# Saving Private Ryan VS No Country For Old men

When speaking about Saving Private Ryan, it caught my attention what Spielberg has said to the producer of the film when they were in pre-production. He said, "I don't want this to sound like Hollywood." Spielberg has refused to use any of the sound effect libraries they had at the time, and instead decided to create and record all the sounds of the film organic. The film's sound design, particularly in the iconic D-Day beach scene, is admired for its gritty realism. Gunfire, explosion, and the muffled underwater moments placed viewers directly into chaos.
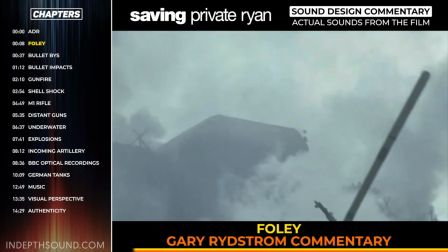4:42 This is Foley, sound effects of equipment, footsteps, and sand.
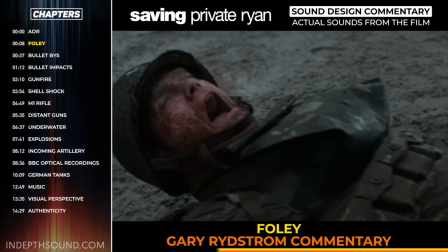4:46 These sounds are as important to me as the dialogue because this scene is about the experience of a soldier in battle, not about the battle itself.
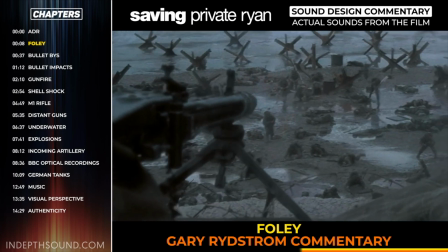4:55 So hearing the soldiers move is an important emotional component of the scene.
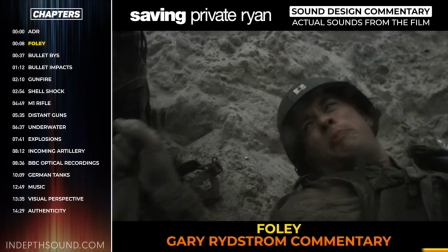5:04 Foley obviously is done in a studio with props performed against the AFX.
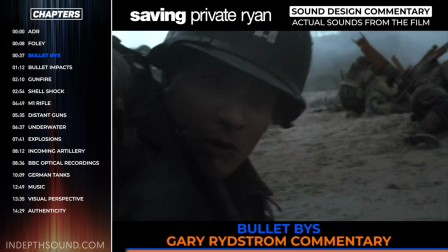5:10 I put the most important sound to me first. These are bullet buys.
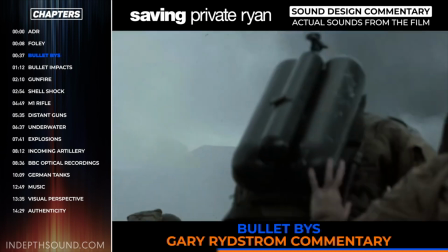5:17 So no gunshots, just bullet buys. You notice some of those bullet buys are sunk to a bullet that you see hit, but we're not hearing the bullet hit yet.
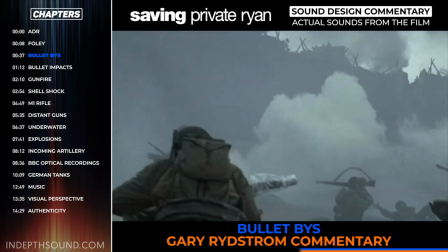5:25 We're just hearing the buy. This is so I can control the level of all the different elements later on.
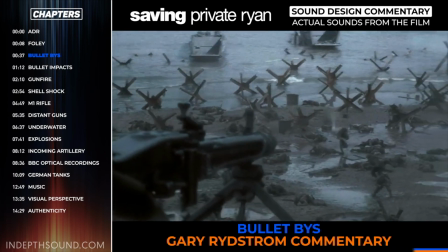5:36 Emotionally, I thought bullet buys were an important sound for this because it's what soldiers told me they remembered from being in battle.
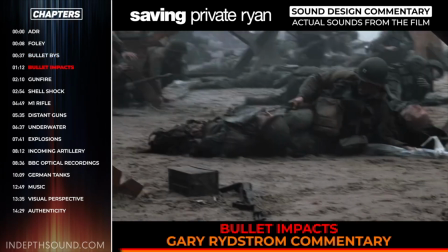5:44 Bullet hits. Now, these are the hits that are on screen for the most part.
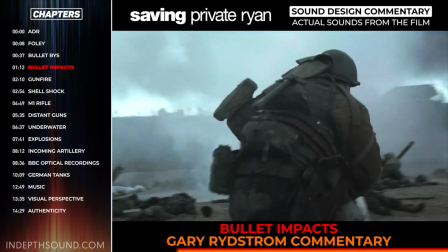5:52 The whole scene is shot really, you rarely see the guns shooting, except for this one moment coming up.
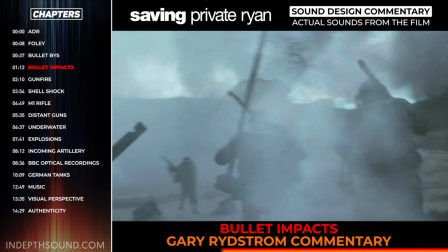5:58 You don't see gun shooting, you're being shot at. So the gun shooting was the least important element of the guns in the scene.
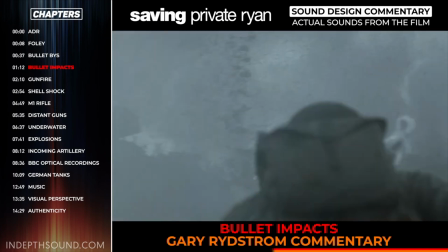6:06 It really was about bullet hits and bullet buys. And the most important element to us, sound-wise, were bullet impacts.
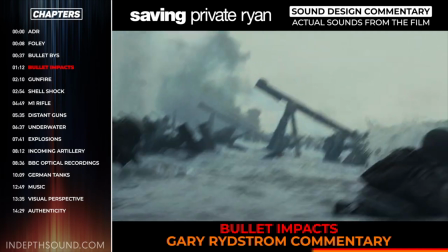6:15 Because if you're being shot at, that's the key sound.
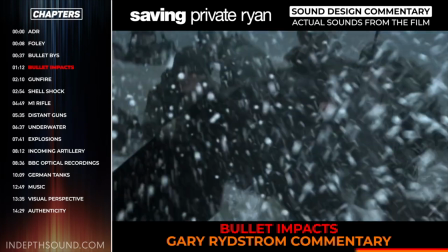6:21 I remember getting a stack of cue sheets when I was pre-mixing bullet hits.
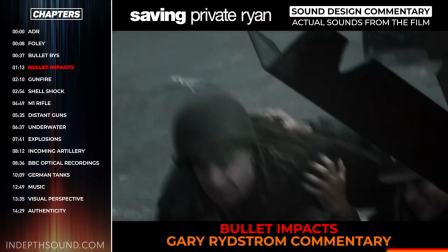6:26 Usually you'll get a stack of cue sheets. They're just a little stack, and you go through and you do your mix. I get this. It looked like a phone book.
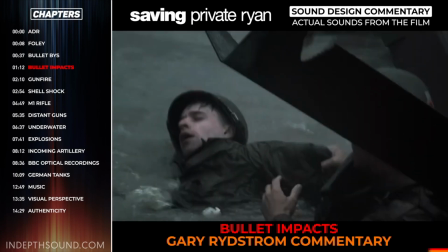6:32 Each bullet hit is cut individually by hand. You know, it's a very delicate, time-consuming process.
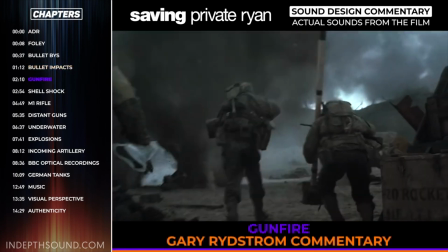6:39 So these are specific guns.
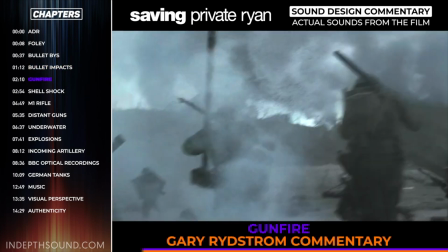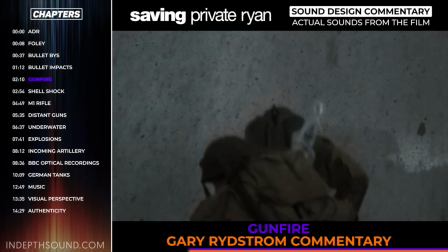6:47 A lot of the guns we're hearing here occasionally are, well, this is the MG42.
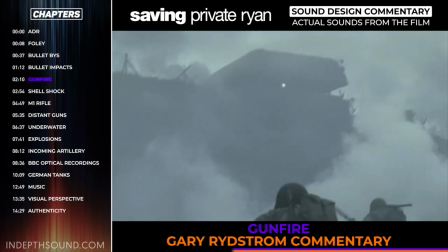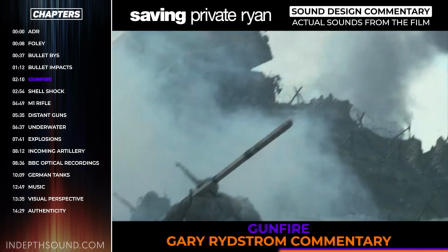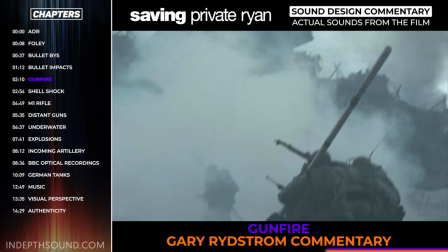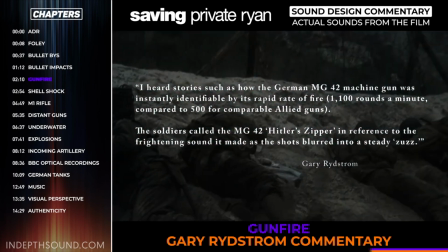7:09 MG42 was the machine gun the Germans had that fired at a faster rate than any of the Allied machine guns.
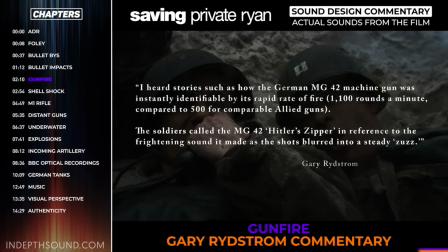7:14 The Allied soldiers nicknamed it Hitler's zipper because the sound of the MG42 sounded to them like a zipper.
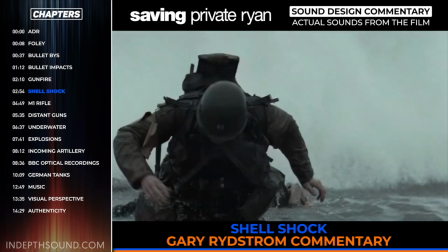7:21 It was an idea of Stevens to have these moments where the Tom Hanks character would be shell-shocked, would take the battle in without normal sound.
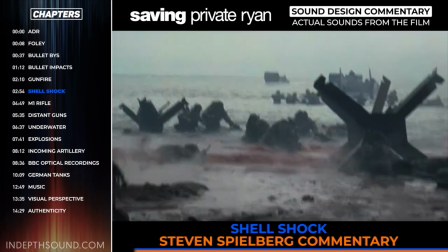7:29 So I designed a sequence where when an explosion hits near Captain Miller, all the sound goes out.
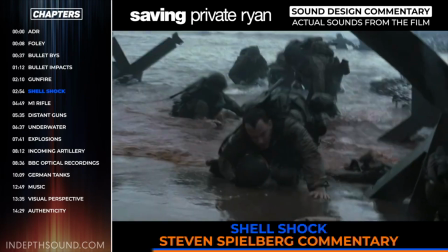7:34 And that came from an actual veteran that told me that was how it affected him. So it put you deep inside his experience.
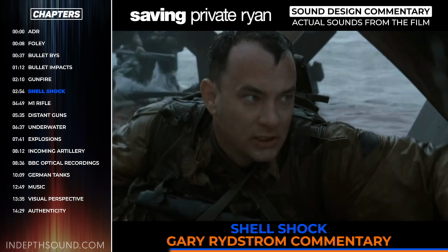7:41 Point of view is great for sound because it allows you to go inside somebody's head.
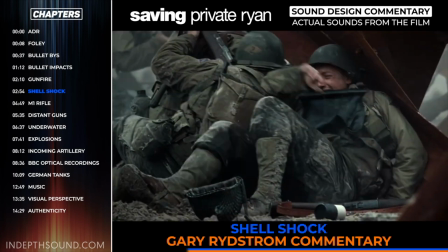7:45 I was trying to imagine what it would be like to hear only the sound of yourself. I remember the sound of listening to a seashell.
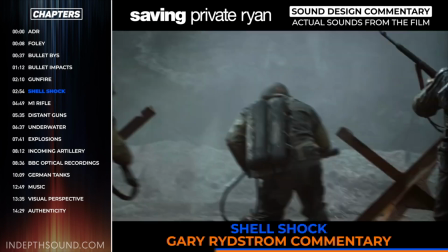7:55 Usually what you're hearing is just the echo of the world around you roaring in your head.
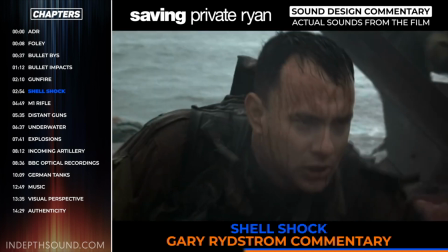8:02 But to kind of simulate that, I recorded ocean sounds, played them over a speaker, and then recorded them with a microphone through a long tube.
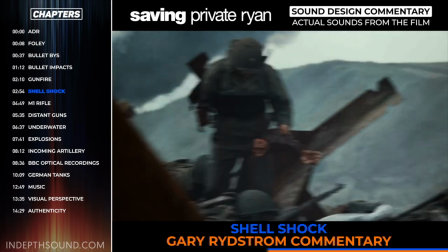8:10 And then moved the tube slowly to get this swimming quality. And then would make this resonant seashell sound.
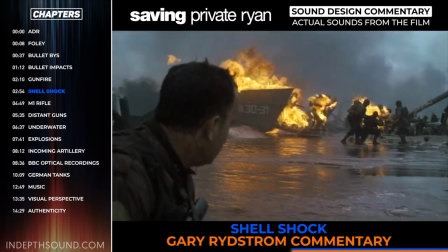8:20 Stephen had this idea of a rising whistle at the end.
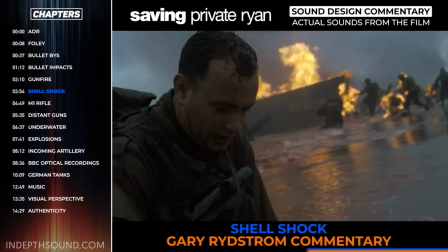8:23 I don't even know what I used, but it's like a psychological tea whistle that rises and peaks right when we snap back into reality.
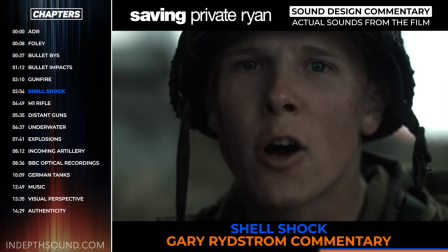8:30 It was very effective.
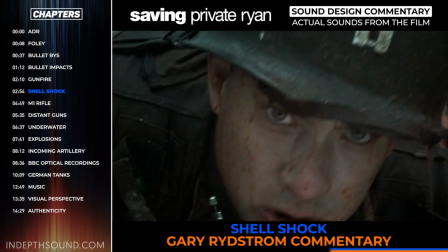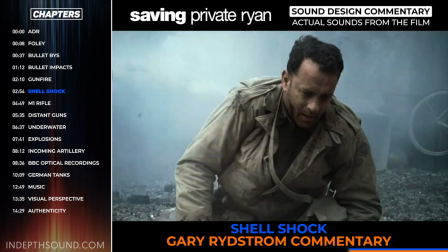8:36 This technique, I think, works so well to get inside Tom Hanks's character's mind that in the final battle,
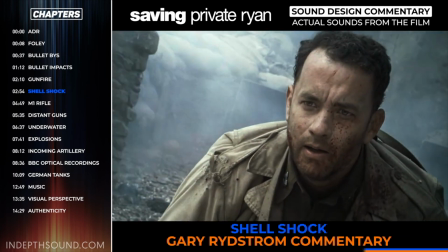8:42 we return to that sense of perspective, seeing it through his eyes.
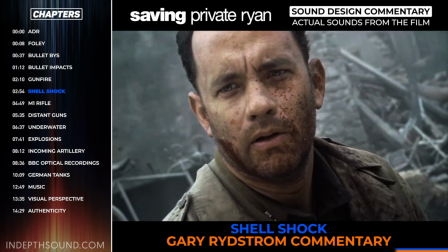8:51 I think we identify with his character all the more for seeing a battle through his eyes and ears for that period of time.
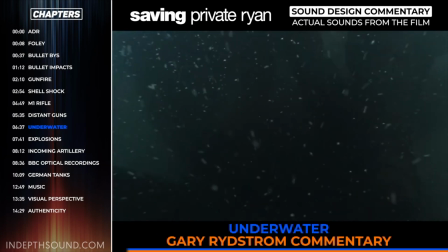8:58 Even shot at that one great moment where the camera rises above the water and sinks below, and the soldiers are underwater, we're above water.
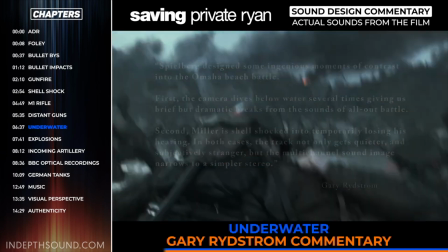9:04 And the shifting of perspective back and forth. Above water, the battle is chaos, it's cacophony.
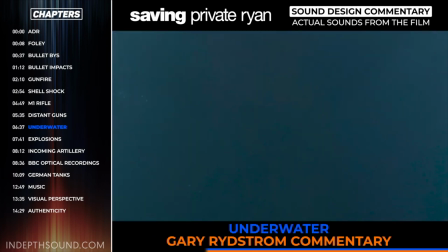9:12 Underwater, it goes completely away. It's a cocoon, it's safe. And then into that scene come bullets, and then the soldiers are killed.
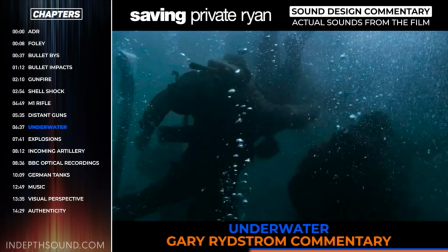9:19 And by the way, just as an example of how a sound effect that is not so horrific can be used for a horrific sound effect,
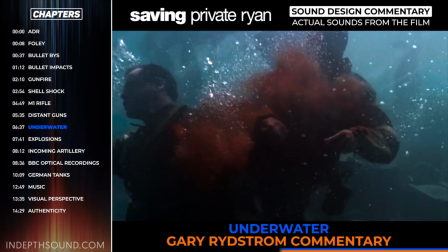9:26 the bullets underwater is actually from a recording I did for a movie called The River Runs Through It,
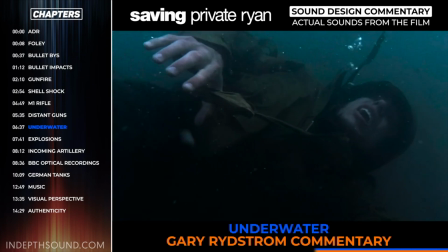9:30 which was fly casting sound, and there was a sound of a fly line being lifted, ripped off the surface of a river.
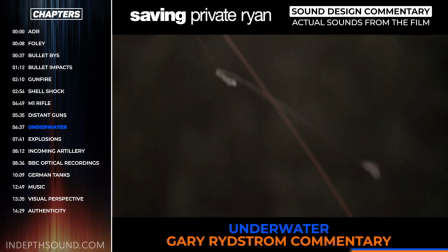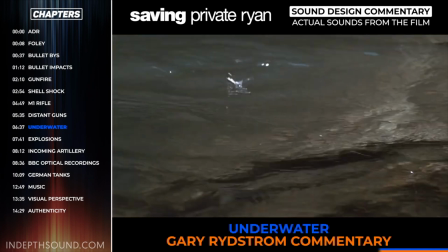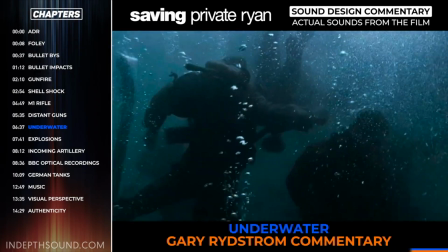9:48 That line whip sound was really distinctive, and I remembered it, and we used it for the bullets underwater itself.
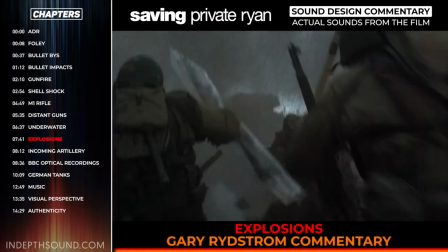9:58 So, we'll get these explosions, specific explosions.
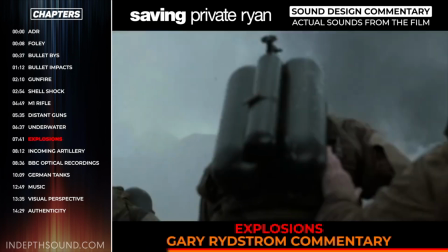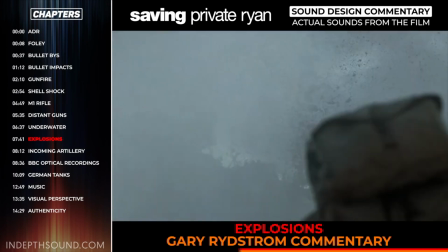10:07 These are separate from the artillery incoming sounds that are going to be next.
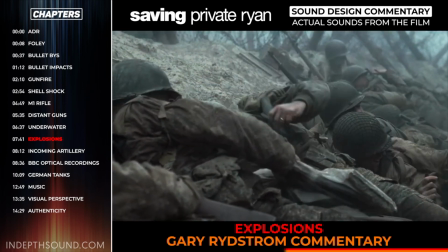10:12 Again, separating things for control.
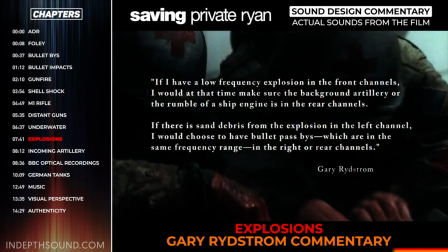10:18 We often used a deep off-screen explosion. It's like orchestrating music. If you wanted something low and powerful, you could find your moments, put it down there.
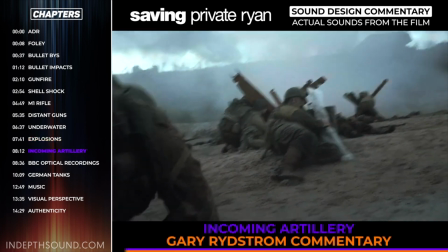10:27 It's like having a deep drum hit. So these are the incoming minus the explosion.
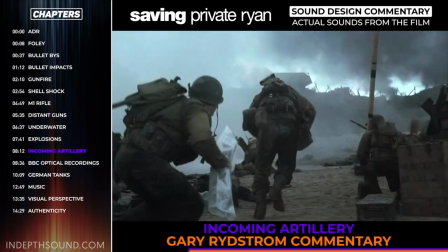10:31 So you see each explosion is preceded by an artillery by.
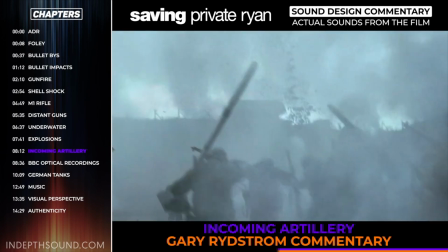10:37 You see a few explosions and bullet hits, but you don't see a lot of that.
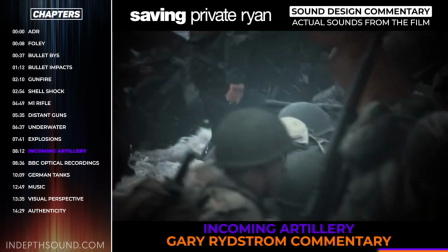10:41 So the soundtrack was able to tell the story of all the things going on around us, that we know the scale of the battle from the sound, almost more from the visuals. Visceral use of sound was crucial in conveying the brutal, chaotic nature of war. John Williams, the famous music composer, spoke about his collaboration with Spielberg on the film.
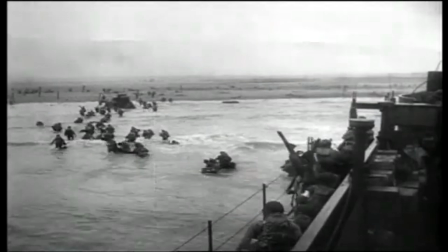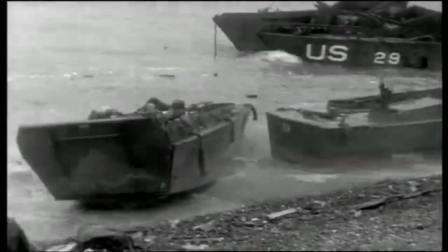11:08 D-Day, 1944, I have to tell you, I was about 12 years old at that time. And I was an ardent follower of the newspaper each day. So we could see the progression of the armies in Europe and in the Asian campaigns and so on.
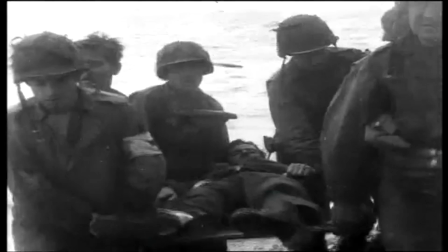11:22 We didn't have television, so we'd hear the reports at night on the radio and watch it graphically displayed on the front pages of the newspaper.
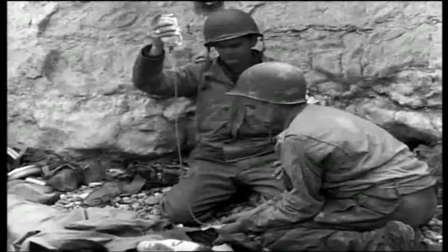11:30 But I think more than any particular recollection of that specific day, what I, of course, carry with me is memories, a vivid memory of the period when the country was so focused and completely unified in its effort in the war that brought people together in a way perhaps that it hasn't happened in our history.
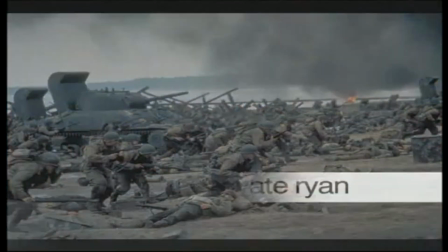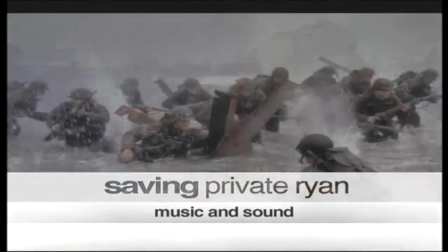11:58 I didn't read the script of Saving Private Ryan.
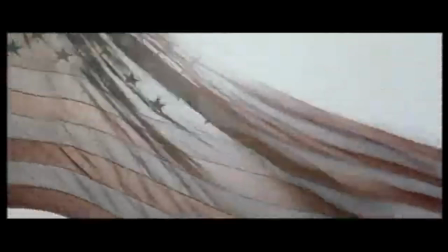12:01 Typically, working with Stephen, if I can, prefer to see the film to get a pristine impression from it without having preconceptions from the script.
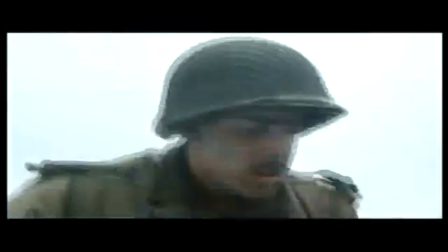12:09 And I was enormously moved by it. I mean, it's I think one of the, shall I say, great war films that we have,
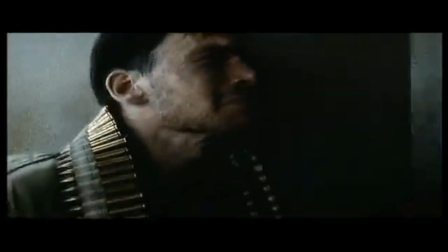12:17 and found it very, very touching and very moving, and somewhat unique, I think, for Stephen and for me, was the fact that we didn't use so much music in the film.